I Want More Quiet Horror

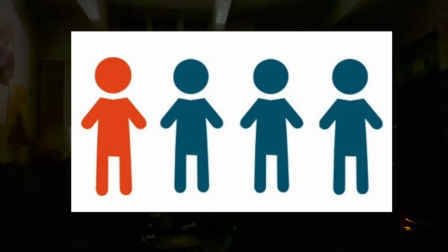990s
What was a terrifying experience for me was a necessary and potentially life-saving procedure for so many other people.
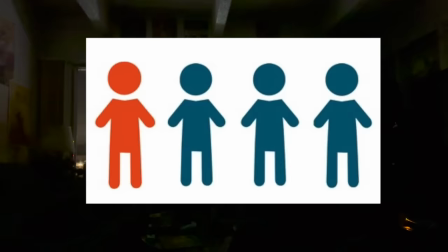996s
According to the CDC, only one in every four adults has a strong fear of needles. That's 25%, so if we falsely assume that every vaccinated person was an adult, that leaves 172.5 million people who have experienced very little trauma getting their vaccine. Even if we take out another 72.5 million to attempt to account for children who experience a fear of needles, the data speaks for itself.
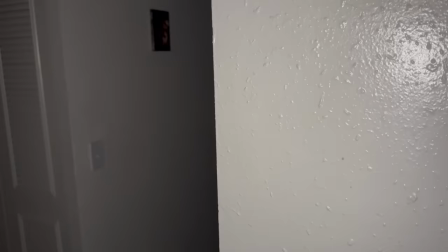1018s
America is more afraid of dolls than needles. So let's do another hypothetical. Say I told you that the scariest thing in the world was around this corner.
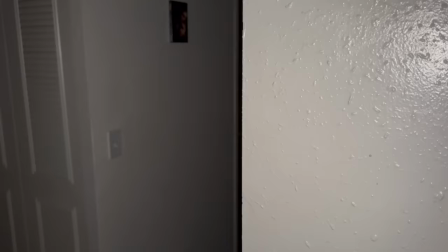1026s
Immediately, an idea pops into your head. It may not be the whole encapsulation of your greatest nightmare, but I'd be willing to bet that you have some idea of what could be waiting for you just around the corner.
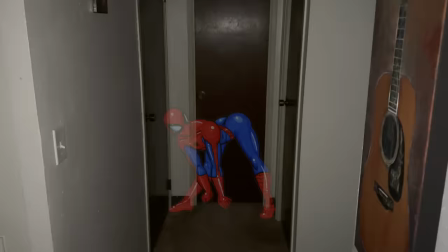1035s
Now, if I came around the corner and showed you a spider, then realistically there's a 3 to 15% chance you'd be terrified.
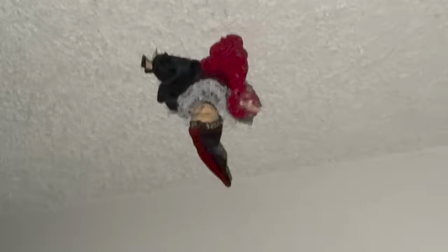1041s
That's the assumed percentage of people with arachnophobia globally. If I showed you a doll, especially if it was moving, there's a 9% chance I'd have correctly guessed your fear, if you were an American.
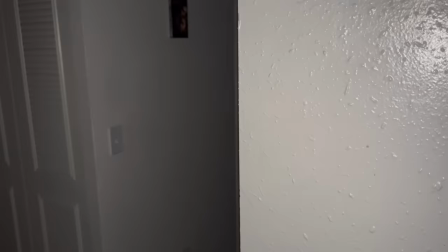1050s
But what if I didn't turn the corner? What if I simply told you that the scariest thing in the world was around the corner, and then I left you there?
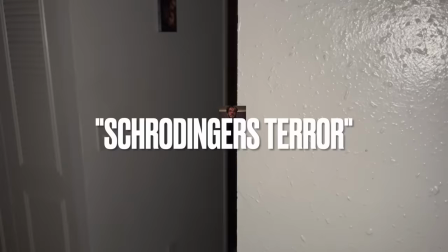1058s
I like to call this idea Schrodinger's Terror, until the camera pans and shows you precisely what my version of the scariest thing in the world is,
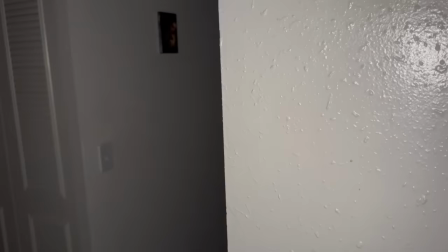1064s
the only thing you have to go on is your version of what the scariest thing in the world is. Through the simple act of not showing you what I think you'll be afraid of, and rather letting you imagine it for yourself,
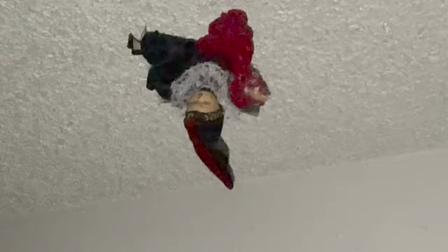1073s
I've effectively created a situation which is terrifying for everyone, and not just those who happen to fall into the category I'm reaching for. Quiet horror accomplishes this fairly regularly. It takes the burden of scaring its audience off its own shoulders, and places it on those of the individual audience member. What you're afraid of becomes what the story is about, even if the person who created it could never truly know what you are afraid of.
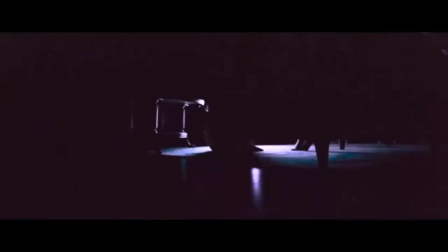1095s
So let's talk about Skinnamarink. From nearly the first shot, it's clear that Skinnamarink is going for something very specific in its horror.
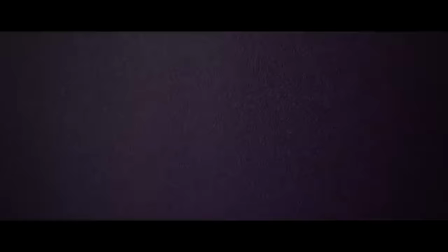1103s
The audio design is fuzzy and soft, the visuals are grainy and nostalgic, and the shots are odd, to say the least.
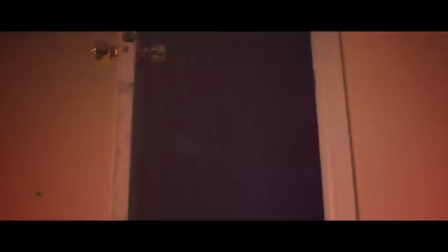1109s
Skinnamarink goes so far out of its way to leave things to your imagination that it barely shows you anything.
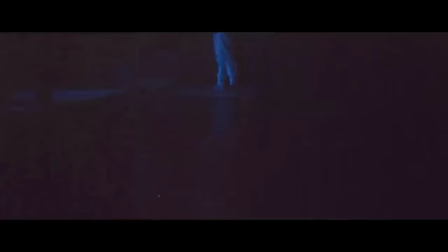1114s
Every shot is focused on a part of the environment, this strange house we find ourselves in, and not on the characters who are interacting with it, primarily to young children.
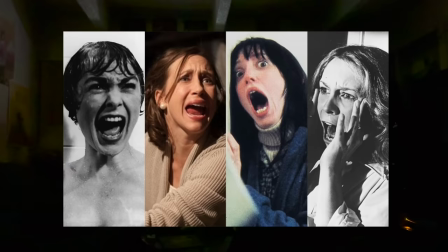1122s
The choice to use young children also serves this goal. With adult protagonists, a degree of rationality is expected. The application of logic, the understanding of complex situations, and the discernment of what is normal in a situation and what is a threat are all qualities that we expect from adult characters because that's what we expect from actual adults. Their brains are developed. They've had experiences that educate them on how to react to different situations.
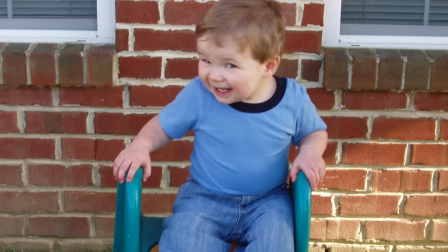1144s
But when you make your protagonist a kid, especially one under the age of five, that expectation goes out the window.
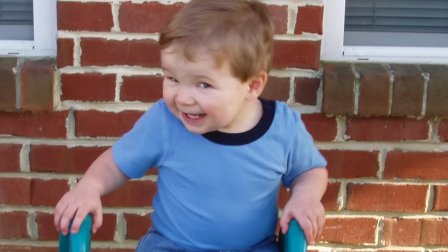1150s
How in the world could we criticize a toddler for making a strange decision under circumstances which they don't understand?
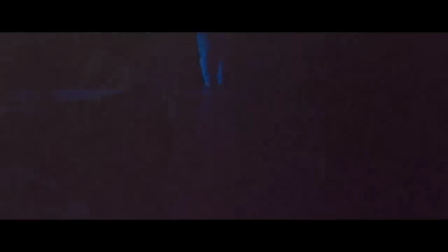1156s
The majority of their life has been made of circumstances they don't understand. And that's where the true horror starts in Skinemarink.
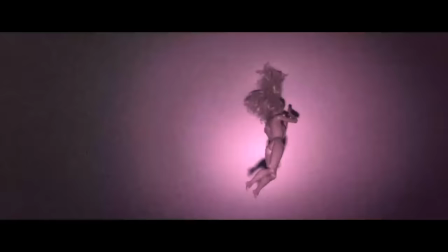1164s
Do you remember the first time you were afraid? Honestly, you probably don't. Fear is one of those primal emotions that come built into the human experience.
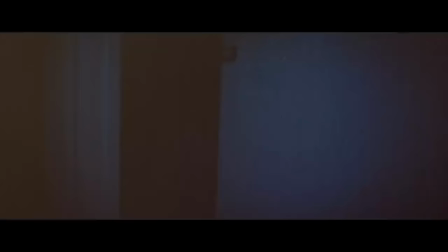1171s
But do you remember the first time you truly understood it? The first time you recognized a reaction in yourself to a specific influence.
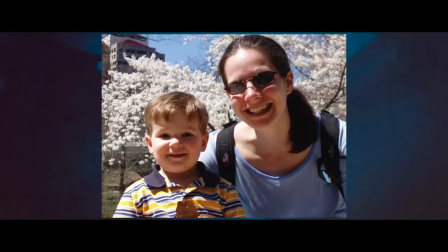1178s
How old were you? What did you do? When I was really little, I went to the library with my mom to watch a marionette show of The Wizard of Oz.
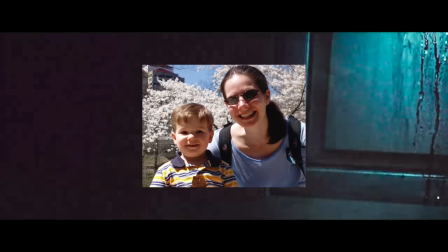1185s
At this point, I don't remember much. It happened so long ago, but I do remember one thing. The witch.
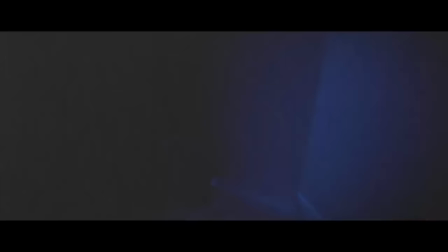1192s
Every time the witch was about to appear, a song would play. I don't remember the song. In my head, it's some bassy nightmare, but I don't know.
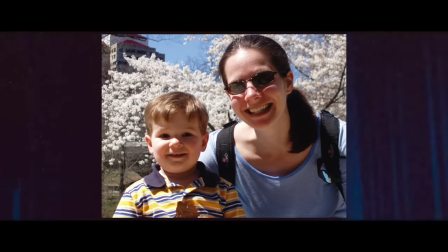1200s
What I do know is that when the witch came on stage, I was filled to my core with fear. I asked to leave early, and we did.
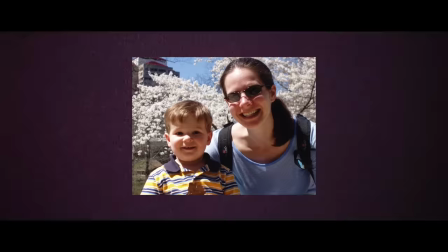1206s
I actually asked my mom about her memory of this day, and it's interesting, she didn't even recall me being scared.
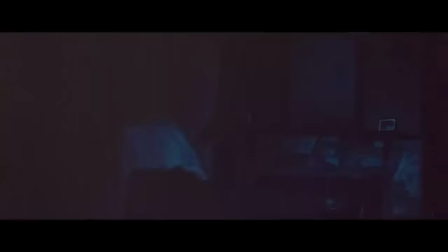1212s
Apparently I didn't cry or yell or cause a scene, I was just very insistent that I didn't like them. It is funny, I promise I don't have a thing about dolls, but maybe I did then? Either way, I was gripped for the first time in my life with a very real fear, and it didn't even show. Kids have a weird way of responding to the world, and it's because they still don't get it or how it works or why.
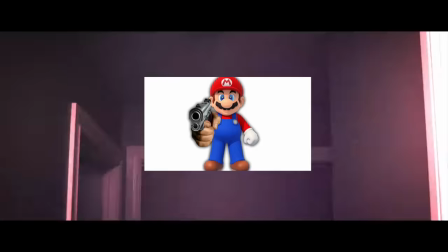1230s
Why did that witch freak me out? I don't remember. I don't think I thought it was an actual threat. I've never been afraid of witches.